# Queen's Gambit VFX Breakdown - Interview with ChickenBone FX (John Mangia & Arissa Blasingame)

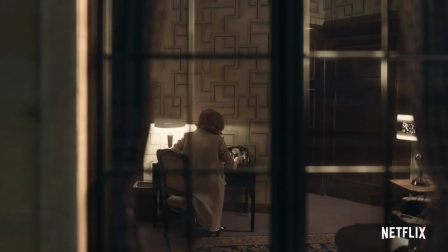0:06 The Queen's Gambit is a Netflix series that after just four weeks had become Netflix's most-watched scripted miniseries.
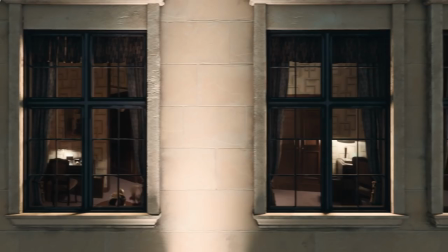0:14 Netflix has also released a little documentary about its beautiful set design and enthralling storyline, although sadly nothing about the VFX. But not to worry, as we got together with the people responsible for the VFX on The Queen's Gambit, Chicken Bone Effects, and had the opportunity to speak with Chicken Bone's VFX producer. Hi, I'm Rose Blasengame, I'm the head of production at Chicken Bone Effects, and I was the VFX producer on The Queen's Gambit. And the VFX supervisor on The Queen's Gambit. Hi, I'm John Modja, and I was the visual effects supervisor for The Queen's Gambit. To find out just what went into creating these very tasteful VFX. Also, stay tuned until the end of the video where we'll be revealing an exclusive to fame-focused easter egg hidden within the VFX that, as far as we know at the time of making this video, nobody's found yet. Let's begin.
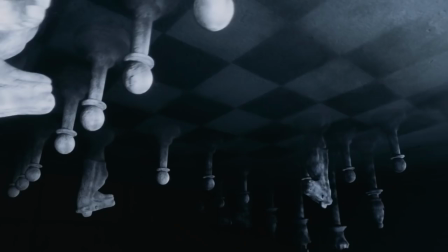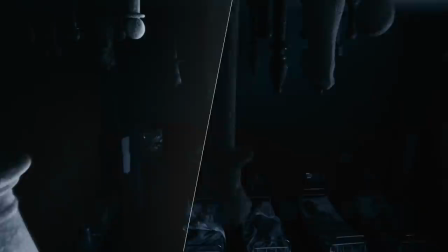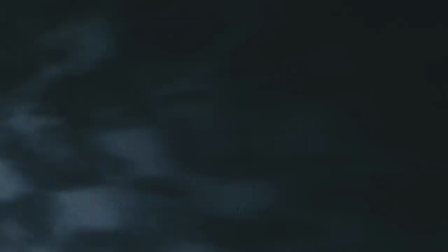1:13 Packed full of beauty and emotion, The Queen's Gambit does a wonderful job of drawing you into every scene and making you feel well connected to the protagonist and her feelings.
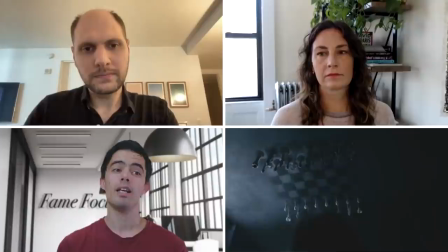1:22 The VFX are subtle and when they do appear in the foreground in the form of a chessboard on the ceiling, they somehow still manage to feel natural and full of emotion. How did you come up with and decide on the actual look and style of that whole thing? Right. Rose, do you want to say this one? It was quite a process. the chess pieces themselves were based off of the first pieces she ever plays with in the basement with Mr. Scheibel,
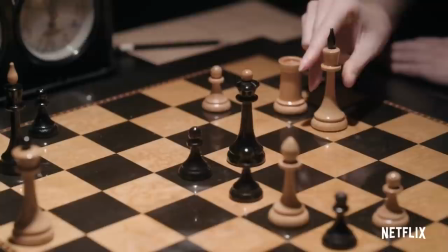1:46 where she kind of starts to build her confidence as a chess player and then playing in the basement with him is where she always returns to when she's
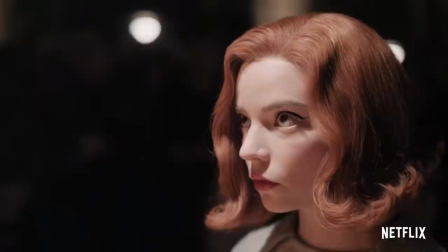1:53 having a big moment in a match and she needs to like ground herself.
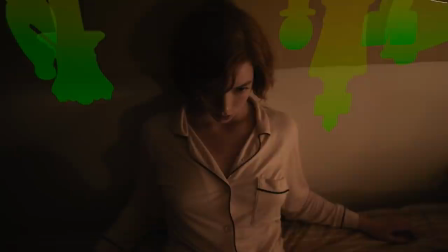1:58 And so that was something that led us to the shape of them. So they're a little elongated because they're shadows.
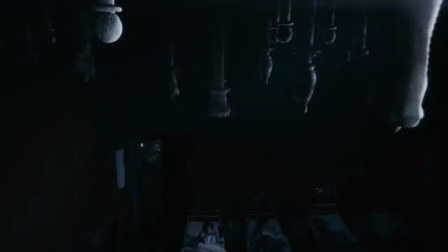2:03 So that we took the pieces and, you know, we stretched them out and modified the shape a tiny bit, but we left like the integrity of the piece as is to the practical.
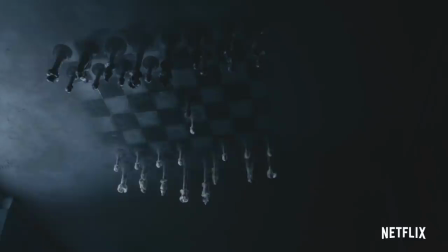2:12 And then as far as how it was filled and how it moved like a shadow and kind of this like really cool accumulation of just different visual things that we had tried.
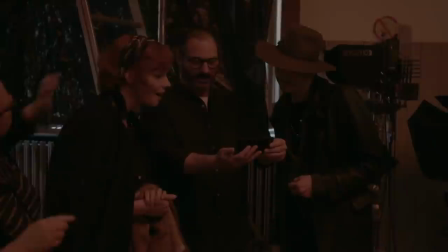2:20 We had a lot of initial conversations with Scott Frank, the director.
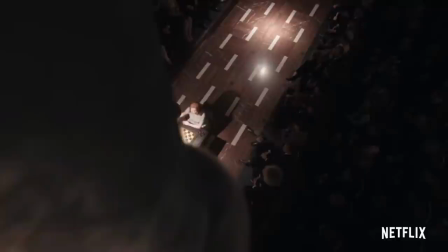2:24 And, you know, a lot of the early direction that actually shows through to the final shots was that the pieces feel a little bit ominous,
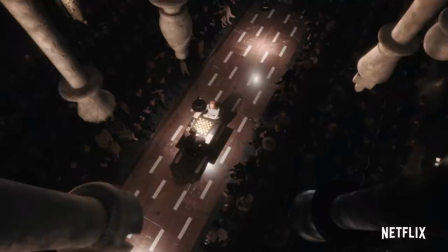2:32 but to Beth they're actually quite comforting. and how quick they move lends itself to how sharp Beth's mind is.
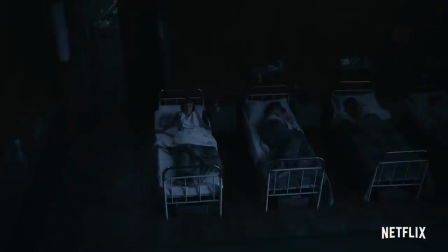2:40 And the kind of feel and granularity that they have was something that definitely Scott was looking for specifically.
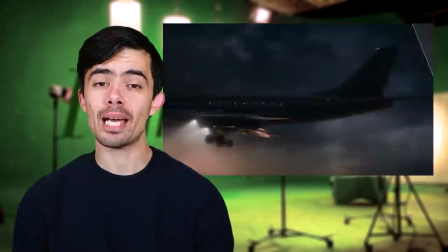2:47 And all that work was all done in Houdini. But aside from this very obvious and necessary use of VFX,
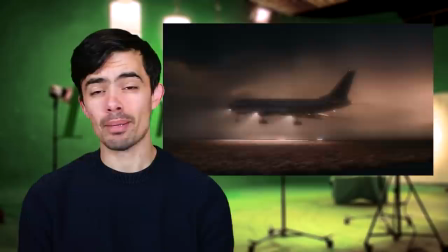2:52 The Queen's Gambit's VFX weren't about simulating massive explosions or creating state-of-the-art motion capture technology.
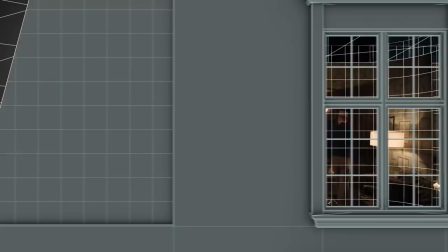2:59 They were about helping to tell a storyline instead of controlling it, helping to convey emotion rather than dominating it, and most importantly,
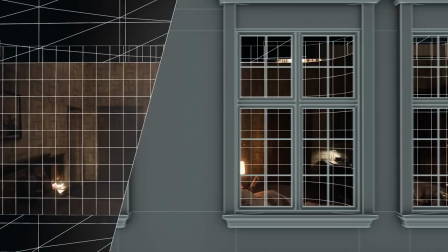3:08 they were about subtlety.
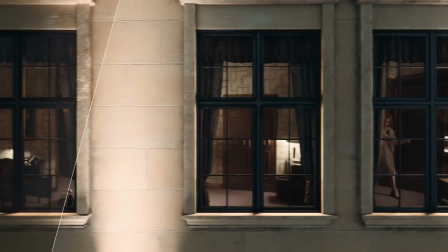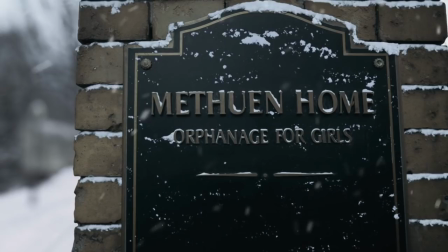3:21 But that doesn't mean to say that the VFX weren't extensive, quite the contrary. In the Queen's Gambit, they were everywhere.
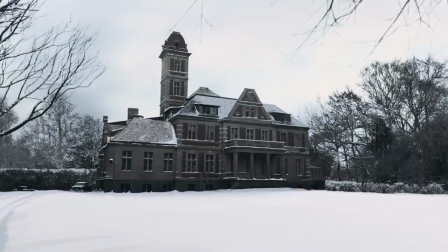3:28 Just take, for example, the establishing shot of the Methuen Orphanage. This shot of the orphanage set in winter was actually of a mansion filmed in the summer.
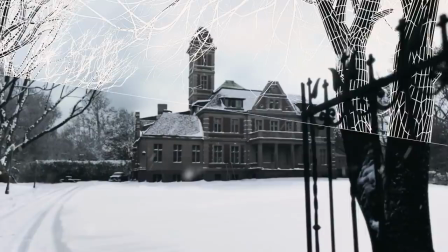3:35 So to fix this, they had to remove trees, add CG snow, add a CG tower, and make digital modifications to the building.
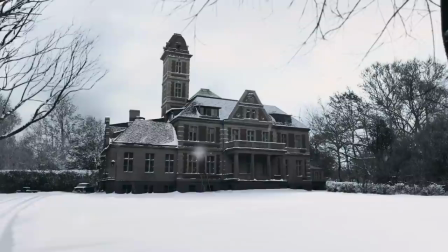3:43 But despite the amount of CGI used in this scene, there are multiple reasons as to why a scene like this isn't just redone fully CG.
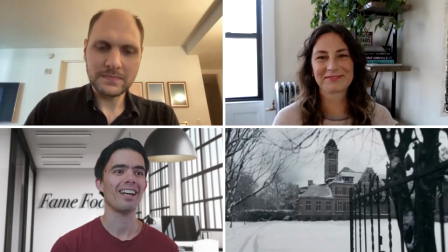3:51 Was this quite a time-consuming shot to edit? I imagine rotoscoping things like the gates probably wouldn't have been fun.
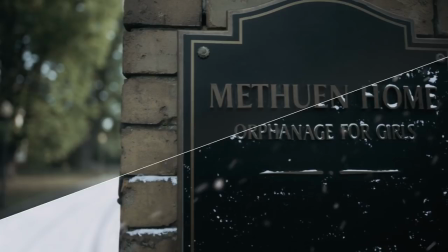4:00 What was the reason for the whole thing not being full CG? Well, we try to get as much in camera as possible when we shoot.